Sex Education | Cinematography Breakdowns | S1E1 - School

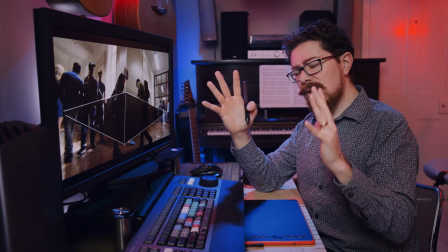[12:13]
So something that you very quickly learn is trying to position your camera and your lens so that you get nice, clean, straight lines.
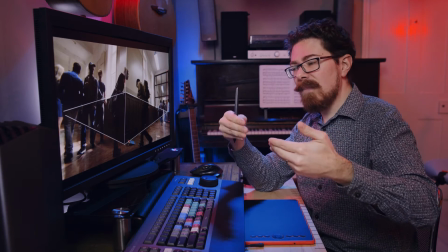[12:21]
A lot of the time, unless you're doing something very stylized, that is the preference. So to do that, you're often thinking about the height that you have to make your camera
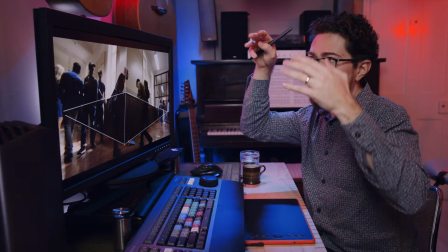[12:31]
in order to have it in the center of the line that you're trying to make straight,
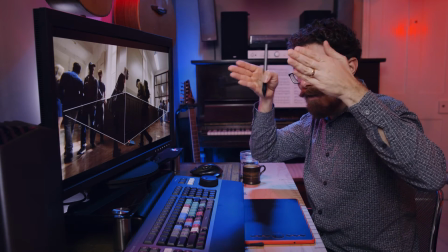[12:36]
and then positioning it and leveling it so that that's all really perpendicular to the lens,
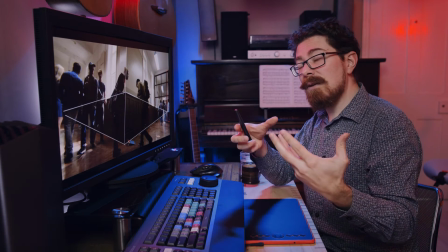[12:42]
so you're not looking up at things, you're not looking down at things. And these get exaggerated when you're working on a wide angle lens, so you do have to be quite careful in that respect.
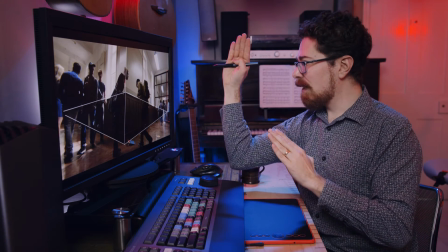[12:50]
Here, they've leveled to that side, and by leveling to that side at this low angle,
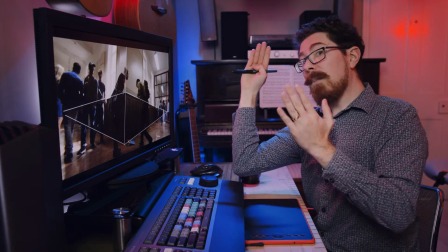[12:57]
you're tilting the camera, so you're putting it on a Dutch angle by doing this,
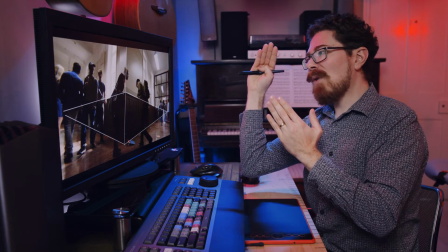[13:02]
but it still feels kind of straight because the way the leading lines are working,
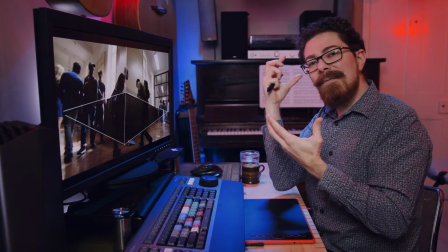[13:07]
and it offsets everything in a really interesting way.
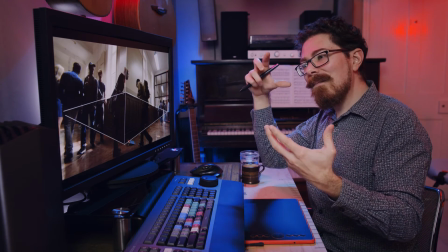[13:11]
I usually, when you see a Dutch angle, I instantly recognize it as that, and it just feels all of a sudden, bang, you've got a Dutch angle, and it kind of sometimes pulls you out of the
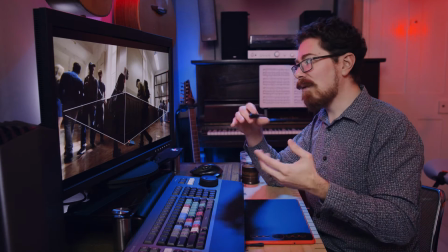[13:22]
story, even if it's done too much or without justification. This I thought was really cool.
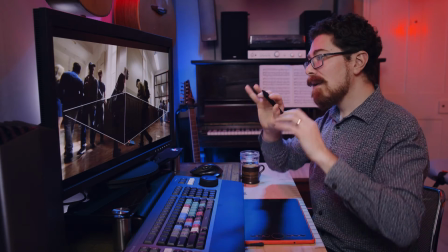[13:28]
The more I analysed it, the more I kind of really enjoyed it. Lighting wise, windows are on fire.
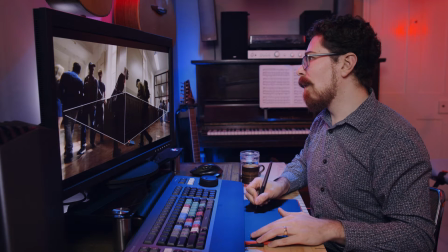[13:34]
They are completely blown out just now. I'll mark it in red so we can see.
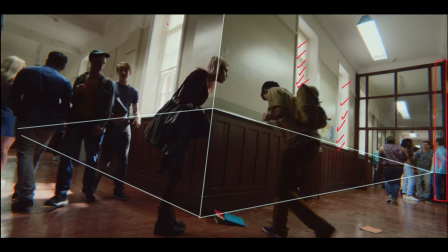[13:39]
So there's a lot of light being pumped through the windows, or it might just be daylight. You know, this might just be daylight ambience. They're doing things to control stuff here. So because we do have characters walking along, and we don't want to necessarily throw too much light in, they've brought down these blinds, and you can actually see just there.
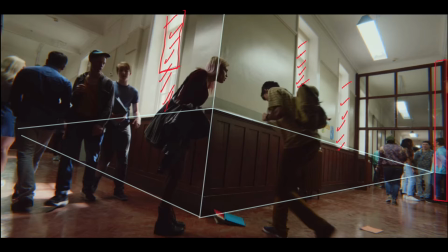[13:58]
They are sort of semi-transparent, they're sort of white, they look a little bit like diffusion frames almost, in terms of what they're doing, and they've done that all the way along the hall. Going back to the very first scene we saw with Otis, it's what they were doing there.
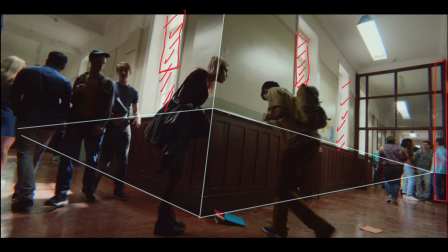[14:15]
They're controlling some of the light by using the set dressing and making sure that they can do that with what they got. You're still getting these hard spots and patches that play on the floor, and that's the theme of the whole thing, but it controls it a bit.
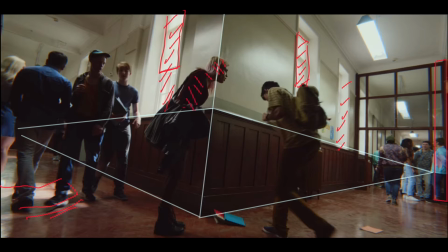[14:31]
Maeve here is really down, all down her side is just shadowed. Same with Otis, actually, as he's turning, he is catching a lot of this shadowing down his side here, and this area is actually very down compared to just further along the hallway here.
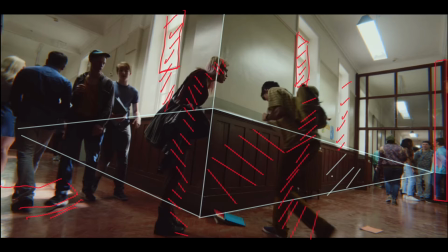[14:51]
you've got actually quite a lot of light falling on that, which I guess is bouncing off or coming from this.
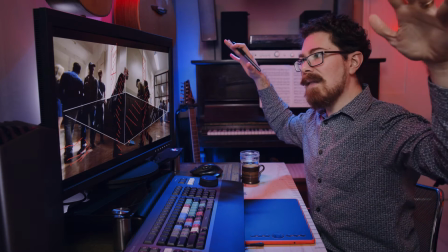[14:57]
So I'd imagine that just here they've got like a big neg behind the camera wrapping around this area just to take everything off the walls,
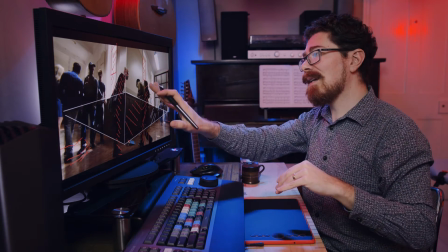[15:05]
because it looks like there's white walls everywhere and that would return an awful lot. So to get that definition of them against the walls and get this kind of cool light down the side of the faces,
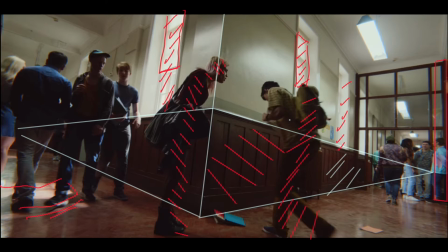[15:13]
you'd neg it off and just suck all the light away from that side. Again, I'm going to call out framing just here, and they do this quite a lot.
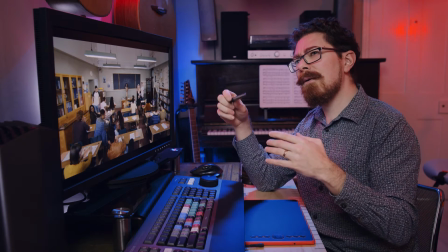[15:23]
Considering how many of the shots are moving and considering how you have all of these interesting sort of low angle,
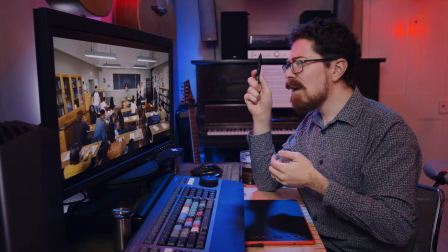[15:29]
moving around, orbiting shots, all the rest of these things happening, they do center frame static quite a lot.
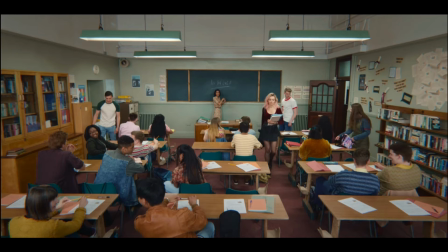[15:36]
And this is a really perfect example of it. So we've got the motivation for some top light in here. Very cool looking set. I kind of love the way this is laid out. It's slightly messy, but very clean at the same time.
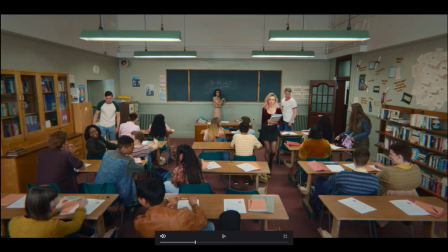[15:52]
We have some direction to the light within this, and I'm going to skip to the next shot because that's where it starts to happen, but just take this in.
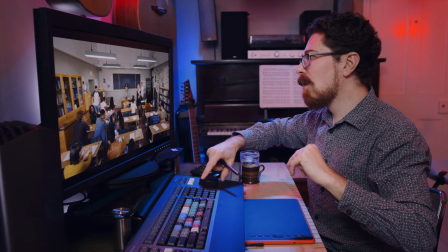[16:00]
This is a wide angle. This is something they're going to do quite a lot, showing an entire environment and then cutting in.
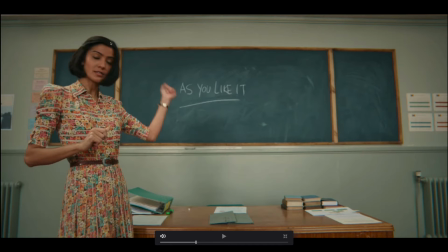[16:06]
Our teacher, again, I can't remember her name. Can't remember anyone's name. I just remember Otis's name. That's about Otis and Maeve. That's all I remember. We've got light hitting down the side of her face, and in fact, it's pretty flat just down the whole side of her body there.